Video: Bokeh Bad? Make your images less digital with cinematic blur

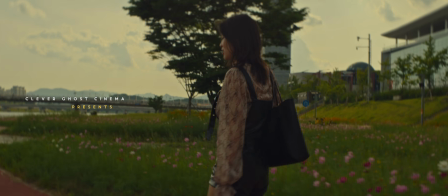To blur or not to blur? With companies announcing blazing fast T1.0 lenses,
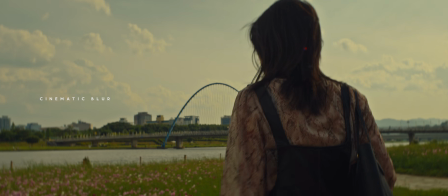some image makers are increasingly adamant on voicing their resistance to shallow depth of field.
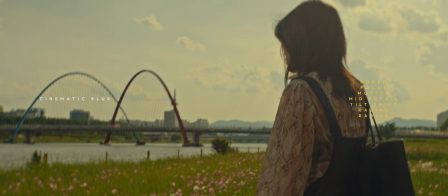But not all blur is created equal. Bokeh is not the only kind of blur, and it's worth discussing some of the different applications.
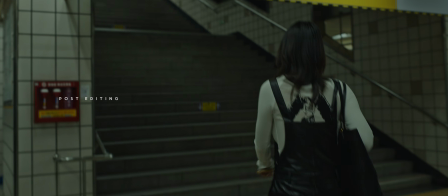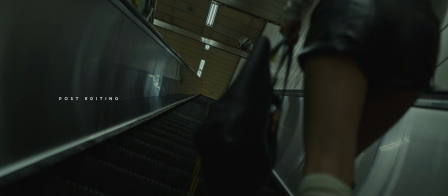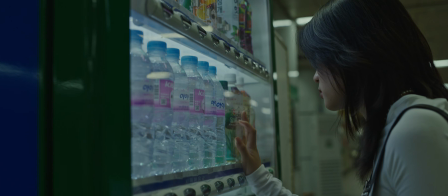Sometimes the frames recorded are less like the movie you envisioned, and softening would make them look more cinematic.
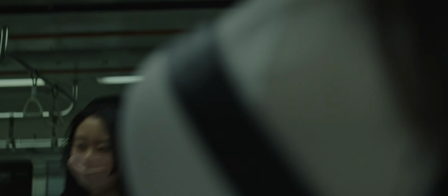Adding blur in post with DaVinci Resolve 19 can be an appropriate balancing trick.
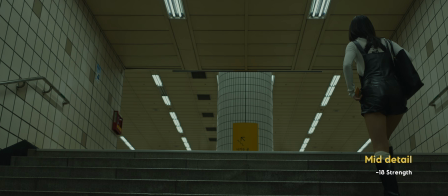Mid-detail is one method of taking the edge off, though lowering this affects detail as well as sharpness.
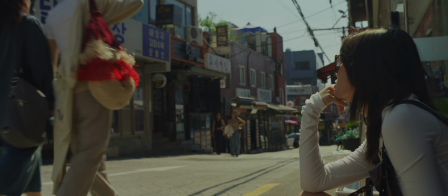This also doubles up as a skin smoothing tool in case your subject has poor complexion or too many wrinkles.
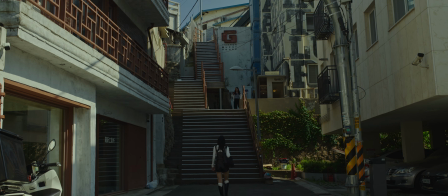The key to implementing any of these methods is subtlety. If you opt for a tasteful approach, you should try to make it nearly imperceptible.
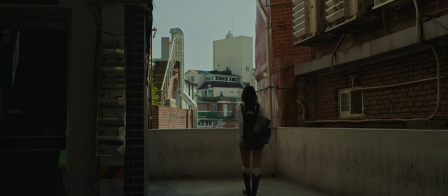I wouldn't go less than -30 unless I wanted a hazy effect. Bloom works pretty well in combination with this feature.
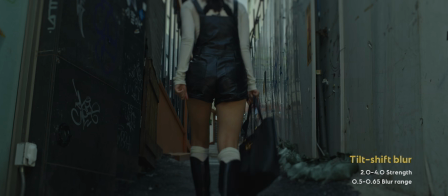Tilt shift blur is a stylish look that adds dramatic blur to the edges of the frame.
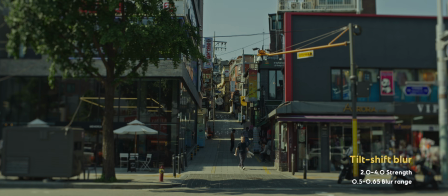You can control whether it is on the sides or top and bottom, leaving the middle perfectly sharp.
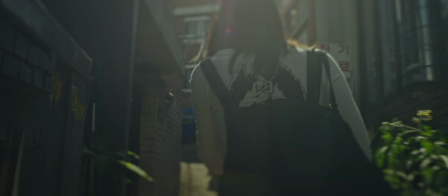I enjoy horizontal implementation, which has a unique feeling, especially in 2.39 aspect ratio.
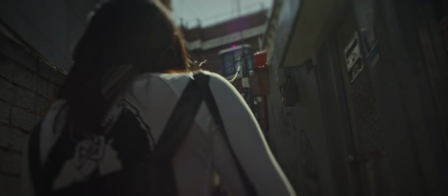It can evoke a nostalgic, dreamy feeling, and I think pairs well with vignette.
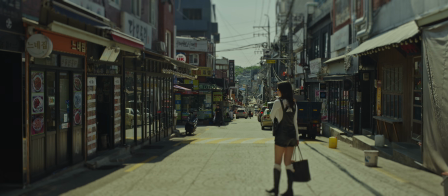It can also create the perception of heat, imitating the appearance of a heat mirage you might see on the horizon of a distant highway during a hot summer's day.
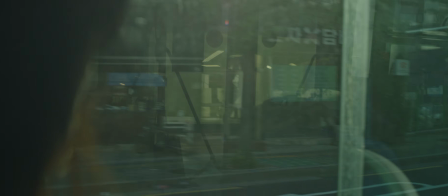For these kinds of blur, you can consider lowering the strength and presence if you find it too distracting.
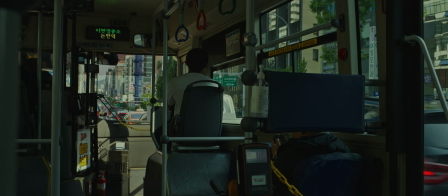Most blurs can feel artificial when overdone, so you can also consider adding flicker, grain, or any of the other effects I mentioned to dither its appearance.
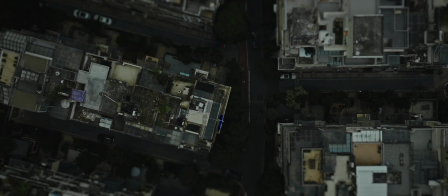I think tilt shift in particular will complement deep focus drone footage. Radial blur is an exciting tool that can look stylish or realistic.
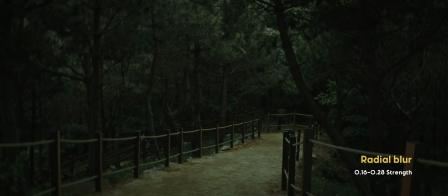It mimics the swirly bokeh you might see on a Petzval or Helios, but you'll have to adjust its strength and position.
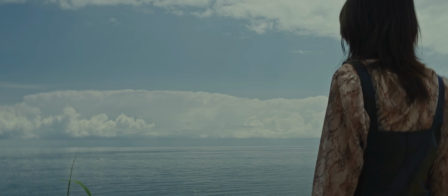The coolest utility is that you can get a somewhat anamorphic vibe if you letterbox,
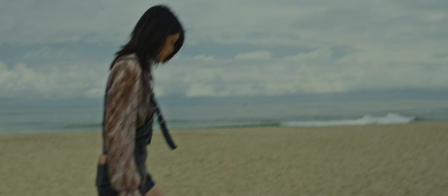because radial blur is perpendicular to your selected point, which can resemble waterfall bokeh on the sides.
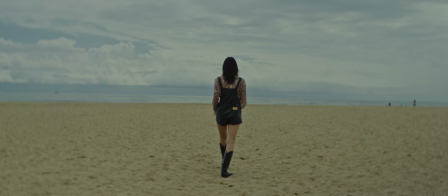This effect is quite overpowering, and I would suggest not going over 0.3 strength, because the blur aggressively softens the entire frame including the center.
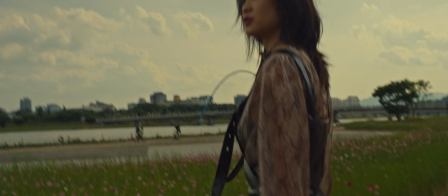If you do select a stronger look, be aware it won't be able to follow your subject moving across the frame because the focal point is stationary.
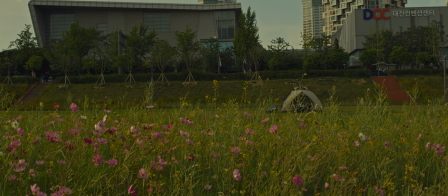Alternatively, you can reduce its strength to fine levels to gently soften up the entire frame, making your images a little less digital feeling.
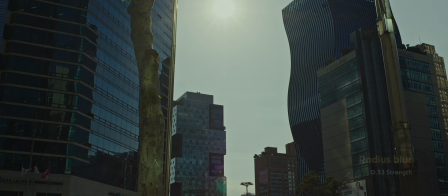I think tripod footage is best suited with this application. The final blur I'm covering is radius blur, which also functions as a reverse sharpening tool.
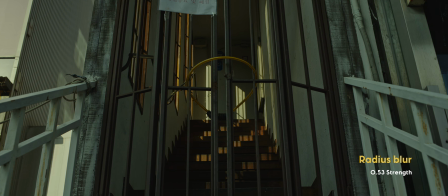You really want to be delicate with this, going no higher than 0.53.
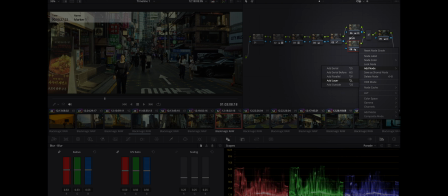However, the way I implement it is to apply the blur in a layer mixer node underneath the primary grade to provide a subtler look.
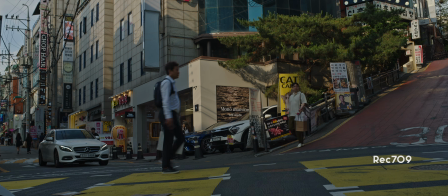I also implement this technique in most of my LUTs, so if you like the look from my videos,
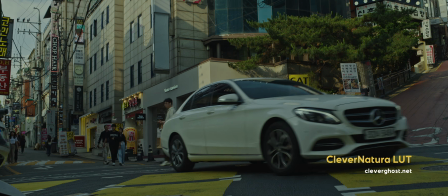you can support me by purchasing some of my filmmaking assets through my website or Patreon.
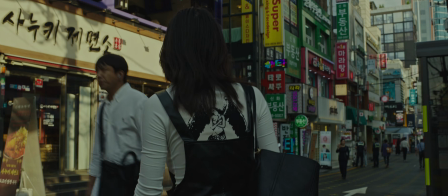This really takes the edge off the sharpness, and I recommend doing this if you consider your lenses to be overly clinical.
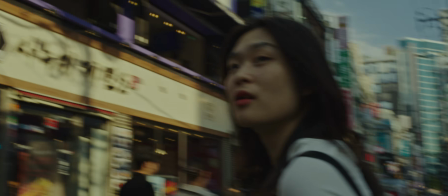You can experiment with even wilder blurs like zoom,
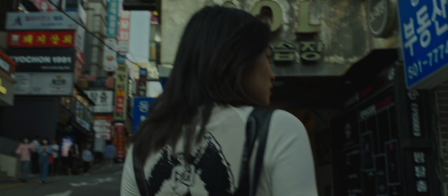prism, and motion blur to create hallucinogenic effects, but those don't personally interest me as much.
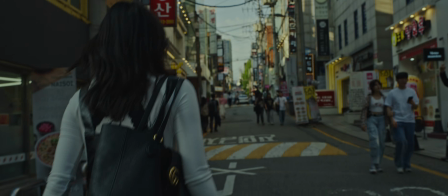Be warned that when uploading darker content with artificial blur online, banding is exacerbated due to YouTube compression.
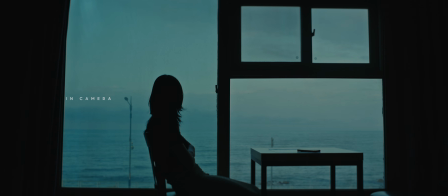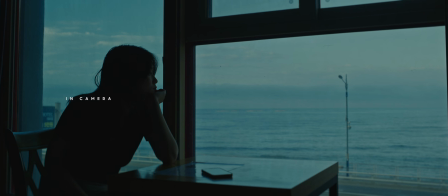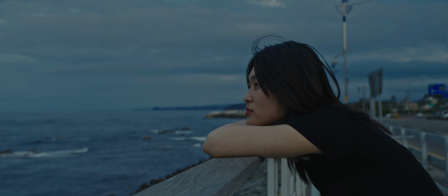Although filmmakers often ideally want more of the scene in focus, there are many reasons to shoot wide open.
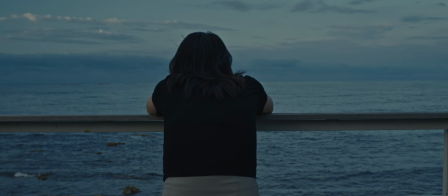Even if your sensibilities disagree, there's an undeniable primal attraction to the beloved blurry background.
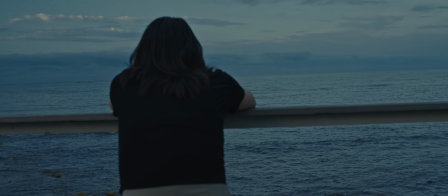For one, it allows focus tracking, which is one of my favorite modern filmmaking techniques.